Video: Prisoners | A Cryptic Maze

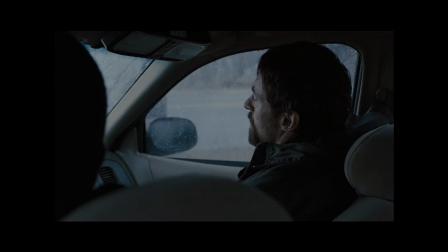(4:11)
Loki represents law and order in society, while Keller embodies the outlaw, who has a problem with the establishment.
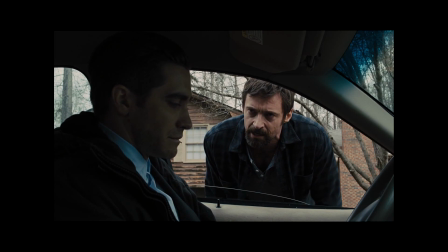(4:19)
Keller does not think highly of Loki, always looking down on him as he thinks he is incompetent and ignorant.
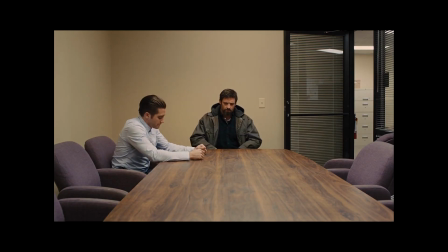(4:26)
He then later comes to his level as the case progresses,
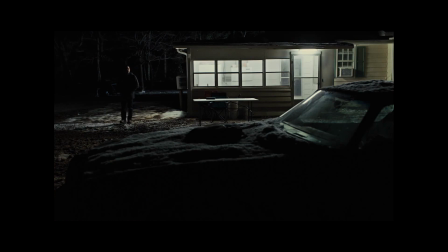(4:30)
and then at the end, Keller is literally below Loki, needing him to lift Keller from the darkness into the light.
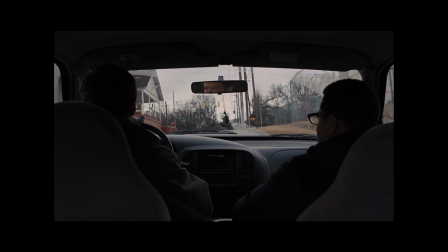(4:38)
On the first day of meeting Alex, the cross in the car is tilted sideways, showing that his faith is beginning to dissolve.
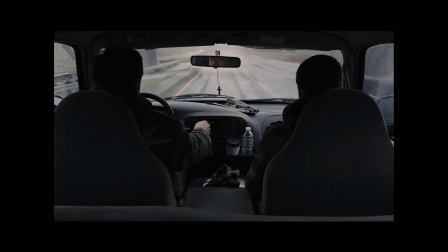(4:46)
In comparison to a similar shot with his son, the cross is on full display, showing Keller's stronger faith.
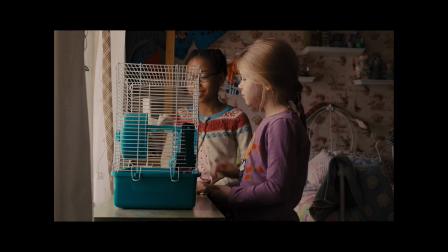(4:55)
The hamster scene at the start of the film is white, but as Keller delves into his immoral actions, the hamster later becomes darker in colour.
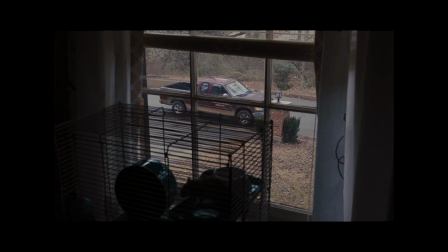(5:05)
This shows the transformation from a holy man to a sinner.
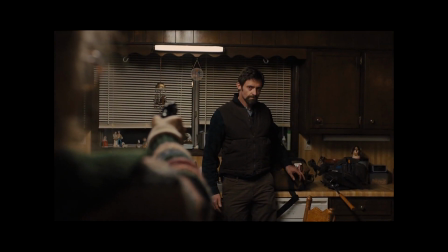(5:10)
Jackman's acting is deeply harrowing and heartbreaking, while portraying depth and range in his emotions.
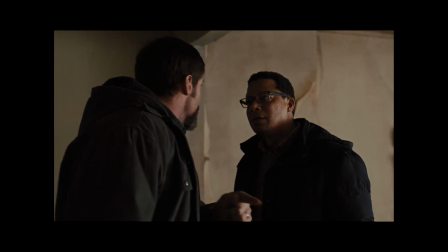(5:17)
It is also noticeable that when Keller gets angry, Franklin succumbs to his rage. Hugh Jackman does steal the hammer scene in an insane fit of rage, but focus on Franklin in the background.
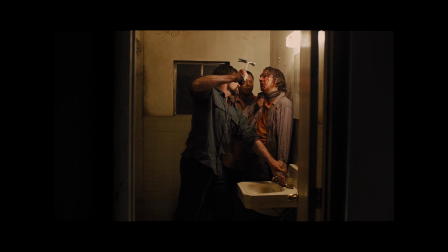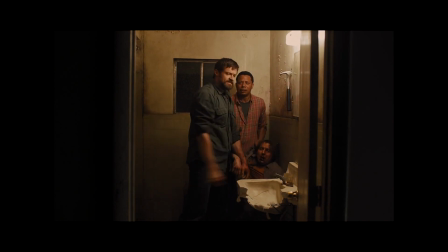(5:47)
He stares into Jackman's eyes, emanating his hopelessness, a man who knows no answers but to follow a man breaking the law.
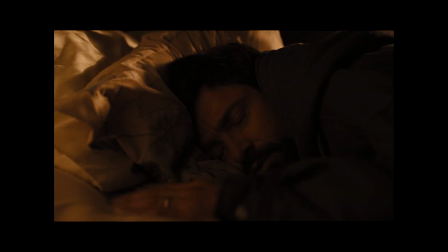(5:56)
The dream sequence Keller has foreshadows the eventual rescue of his daughter.
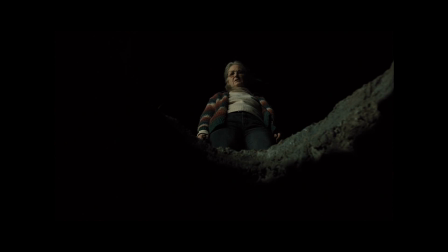(6:02)
The whole represents the final testing of his faith. Holly Jones' final intent was to kill the girls, so Keller is now in his darkest mental prison. He is helpless, lost and in pain, and is facing his own death. After he finds the whistle, he feels the same closeness to his daughter before she was taken,
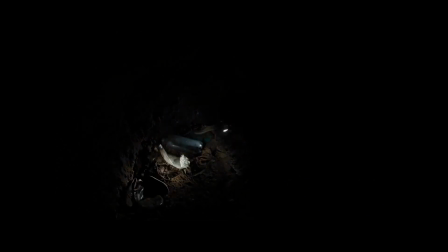(6:24)
and his faith in humanity is restored, leading him to be saved by Loki. This scene is shot in pure darkness, illuminated by a timid light showing how minute his hope and faith has been. Roger Deakins creates this aura of redemption by creating a private
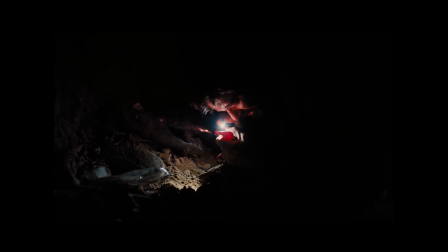(6:42)
space in the darkness to allow Keller to connect with his thoughts and prayers.
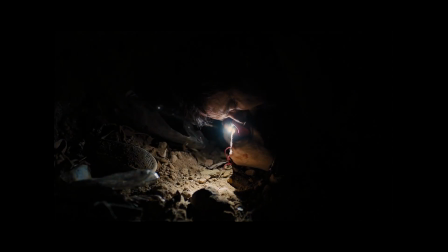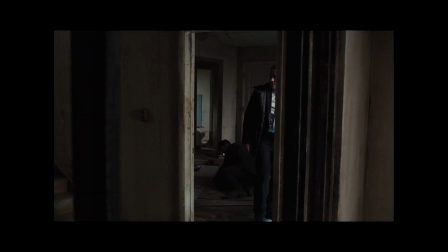(6:58)
Jake Gyllenhaal's intricate performance is the other half of the film.
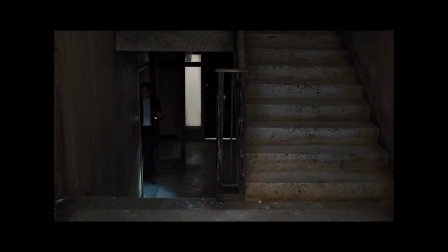(7:02)
He manages to bring in Detective Loki's dark past and mix it in with the confines of the lore,
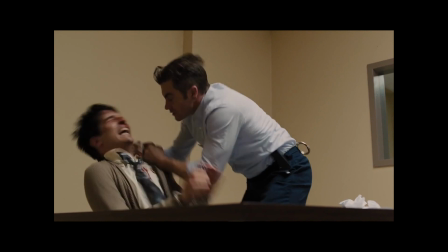(7:08)
culminating in an interesting dynamic of his past life and professionalism clashing during dramatic scenes.
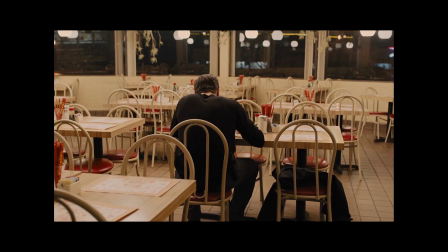(7:17)
We are introduced to Loki with a dolly shot from behind.
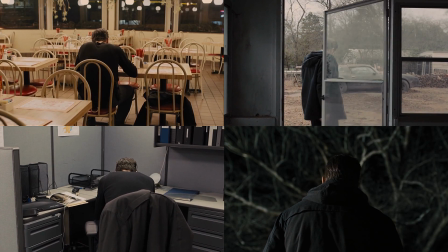(7:20)
This specific shot is repeated three other times to connote a piece of evidence that is right within his reach.
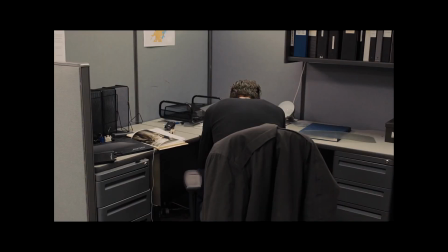(7:27)
We see Loki few feet away from the car in this shot. He's about to stumble upon evidence after his fit of rage in this dramatic scene.
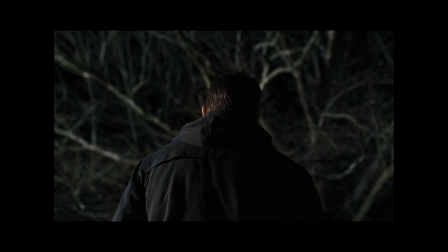(7:37)
At the end the camera stays still, sending the film off to a gradual close.
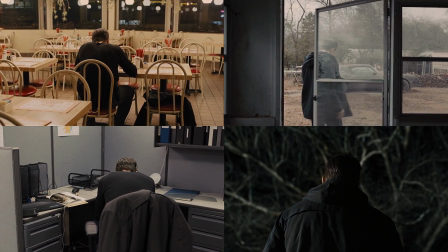(7:43)
These shots are iconic when you think about it, with the camera pushing in to feel the pressure that Loki is experiencing.
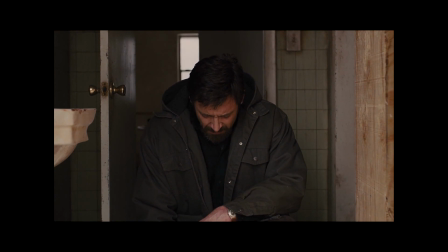(7:51)
Whenever Keller prays for help, Loki appears soon after. This can be seen after Alex's torture when Keller is down on his knees.
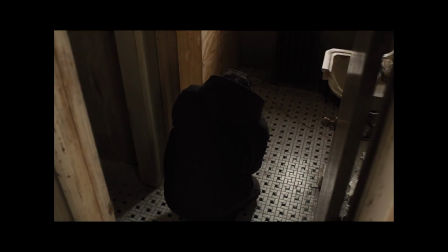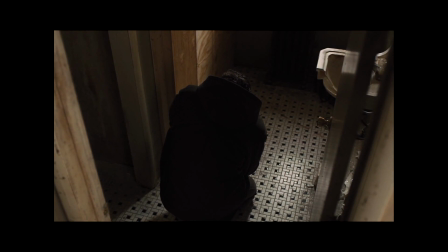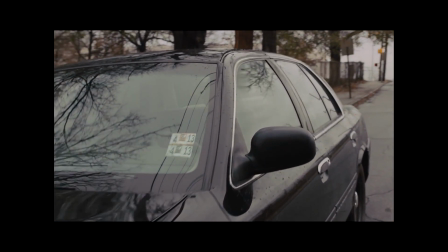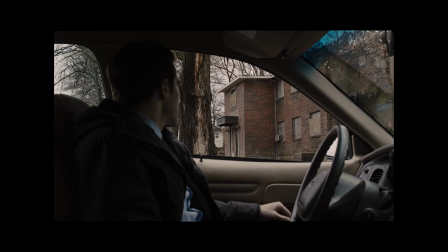(8:15)
The juxtaposition between the shots feels as if God has sent Loki in the path of Keller.